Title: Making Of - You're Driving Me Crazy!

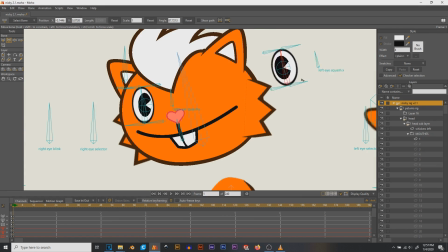It's essentially a collection of assets linked to each other by pivot points placed in specific spots.
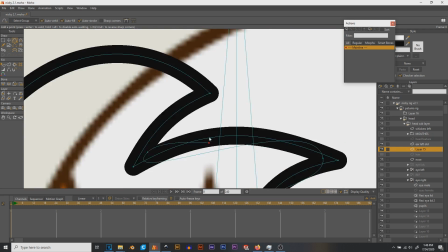And of course, every single asset had to be drawn by hand using mainly the Bezier tool. These lines are called bones.
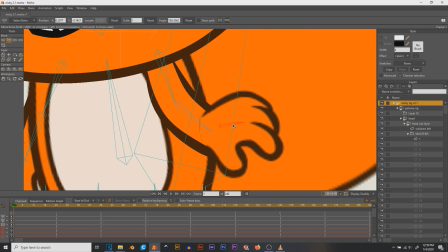These are what I actually manipulate when animating, but we'll get back to that in just a second. The software I'm using here is Moho Pro.
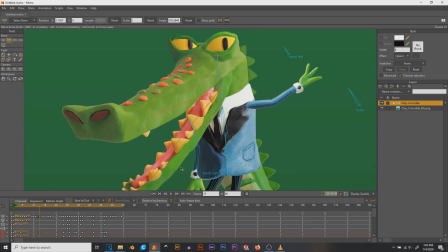This is the newer version of Anime Studio. Fantastic piece of software for puppet animation.
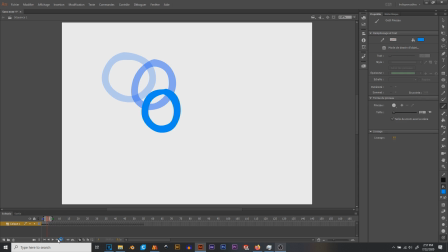It sucks for traditional frame by frame, but the software definitely wasn't designed for that style of animation.
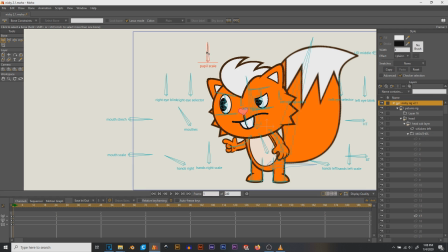Flash would be much better for that. In addition to having the main puppet rig, there are smart dials.
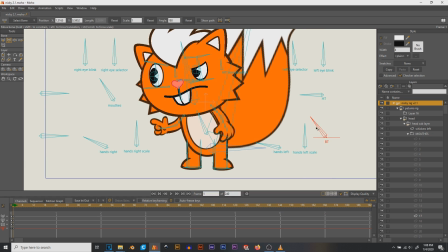These essentially just allow me to toggle through a sub animation as many times as I want. Bit confusing?
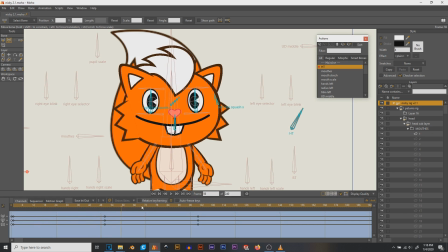Okay, for example, the head turn. To give the illusion that the head is turning from, let's say, left to right,
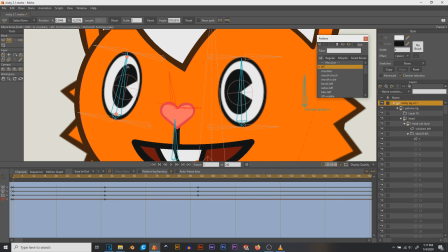I need to animate the facial features in such a way that at first the facial features are tweened to the right and scaled down along the x-axis to give the illusion of perspective.
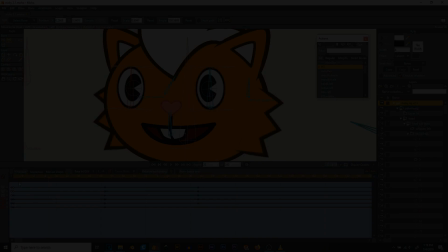Of course, if it wasn't scaled down, it would look like this. Nice. Then everything should be tweened to the right, and again, scaled down along the x-axis.
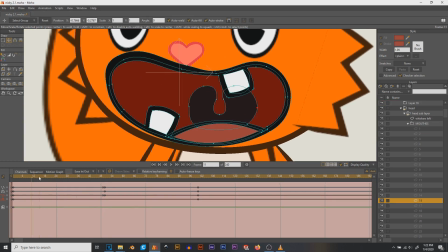In reality, it's a lot more complex than that because, for instance, if you look at the inside of the mouth, the back of the mouth moves in a completely different way than the front,
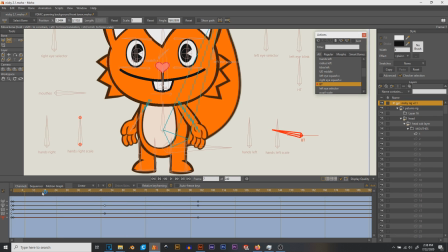the layer order needs to be changed, and it's just a bit of a nightmare to set up. And of course, I had to do the exact same thing for the body turn, etc.
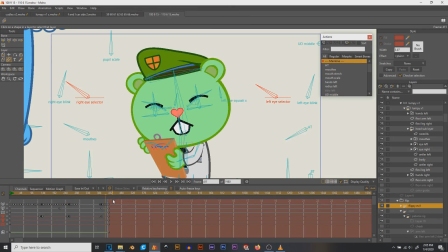Now, in the 5-minute episode, there were dozens of head turns.
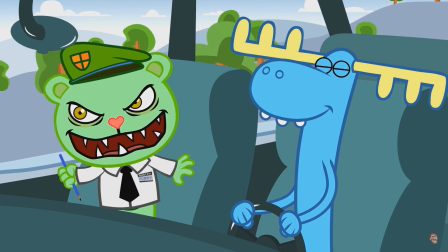Now, I could reanimate the head turn every time, or save that specific animation and link it to the smart bone dial.
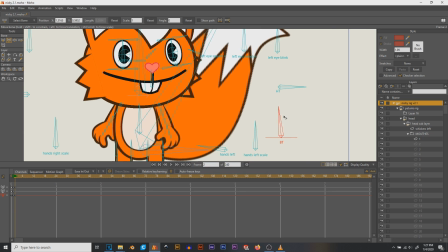That way, by manipulating the dial, I can scrub along the timeline of that animation and reuse it as many times as I want.
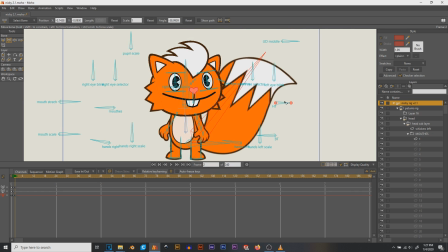Nice! And with this efficient technique, the episode only took 3 years to make. So I used smart dials to toggle between hand poses, mouth and eye shapes.
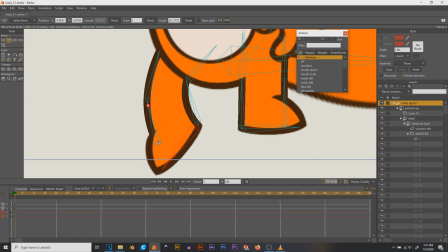As for the arms and legs, I used deformation bones and corrective shape keys to get those nice smooth curves.
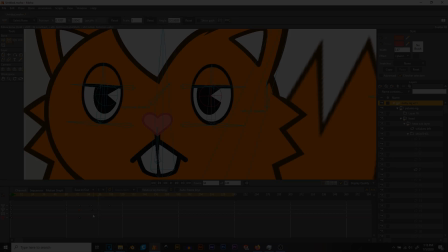And I applied the same techniques for every character. Alright, well that was boring as hell. Now let's talk about the fun part.
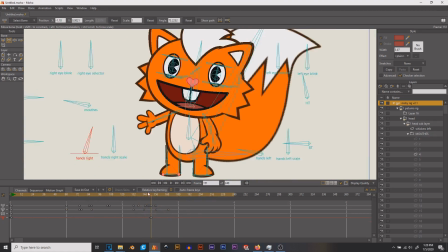Animation. So unlike frame-by-frame animation that requires you to redraw every single frame, puppet animation is very different.
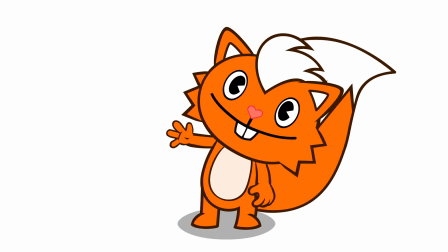Puppet animation works by posing the characters in specific frames. Okay, for instance, let's animate a circle moving from left to right.
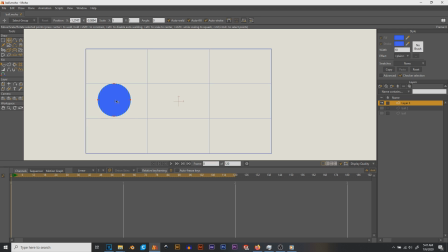So let's make it take, 1 second to go from left to right. So when you're a smoothness freak like me, that's 60 frames.
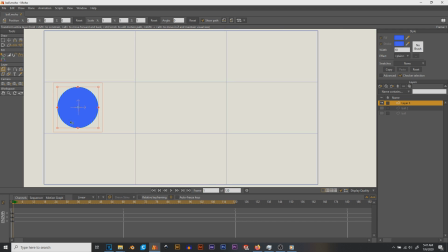So first position, circle is moved to the left side of the screen. Position is memorized on frame 1. This is called setting a keyframe. Then, a circle is placed to the right side of the screen. Again, a position is memorized, this time on frame 60. So what's nice with tweening is that the computer will calculate the position for the 58 remaining frames. And that's it, we're done!
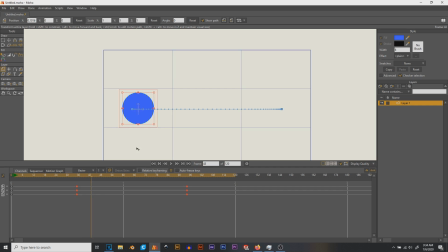Just kidding, that looks like shit. Alright, let's set the keyframes to Bezier, that'll ease in and out the motion. Let's add some anticipation and bounce, that'll give it some mass. Now let's add some squash and stretch, this will make it look more organic and squishy. Let's readjust the timing a little bit to make it look more natural and flow a bit better. Now let's have it follow the arc of motion. Let's use the Bezier curve to change its shape, this will help the circle look more alive. Let's add a secondary animation to make it look startled, this will just make it more interesting to look at.
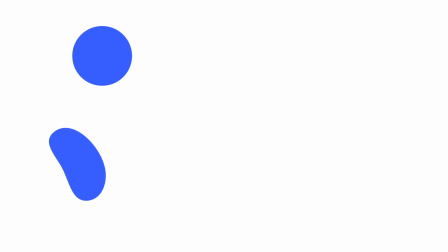And there you have it! In both animations, a circle going from left to right. And you see, that's the beauty of animation.
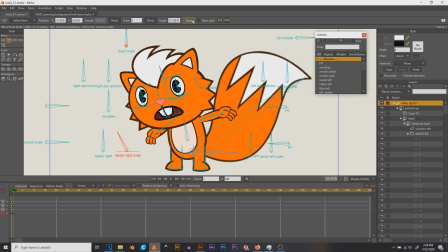And of course, a puppet with dozens of bones and controllers gets a lot more complicated to animate than a circle, but I'm sure you get the idea.
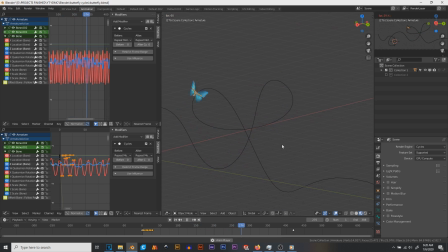The butterfly was animated and rendered in Blender because I couldn't for the life of me get a decent looking butterfly cycle in 2D.
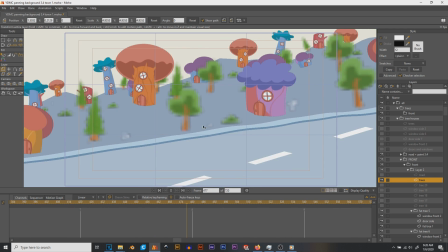The side and 3/4 views for the moving backgrounds are classic 3-stage parallaxes, essentially 3 rows of houses and trees moving at different speeds to create the illusion of depth.
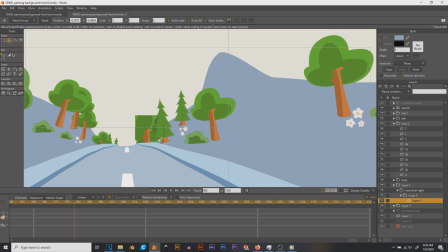The front views, however, were a f***ing nightmare to get right. I had 2 bumpy circles rotate then scaled along the x-axis.
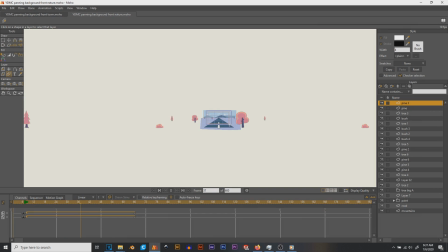The houses and trees were then tweened along an arc and scaled down. And you know, I tried other techniques, but yeah.
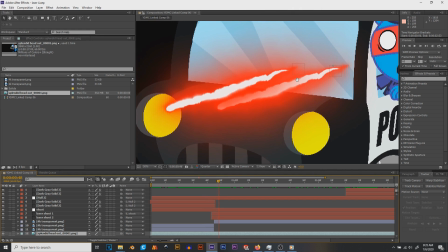The laser effect was done in After Effects with a free add-on called Saber. It was animated with keyframes just like that circle.
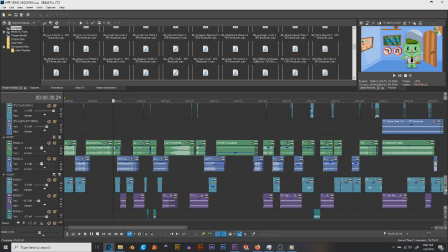Next up, editing and sound design.
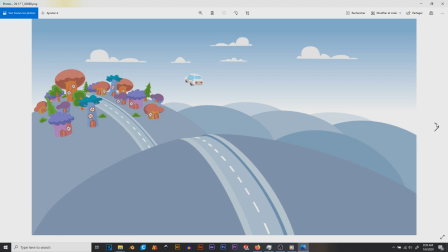I exported every scene as a 4K 60 FPS PNG sequence, sometimes in multiple layers so that I could reframe certain elements in post.
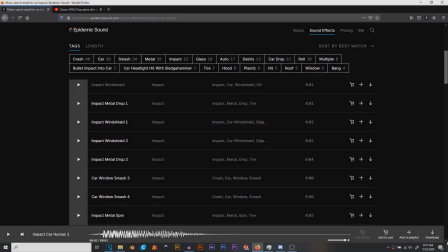I edited the visuals in Premiere and sound in Vegas. Most of the sound effects were downloaded off Epidemic Sound and even YouTube.
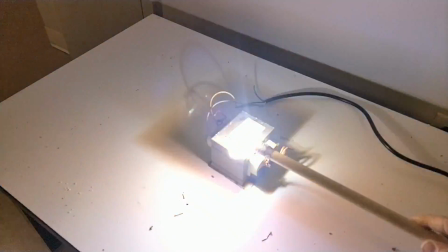I recorded a lot of my own sound effects too. For instance, I recorded a microwave oven transformer arc for Splendid's laser beam.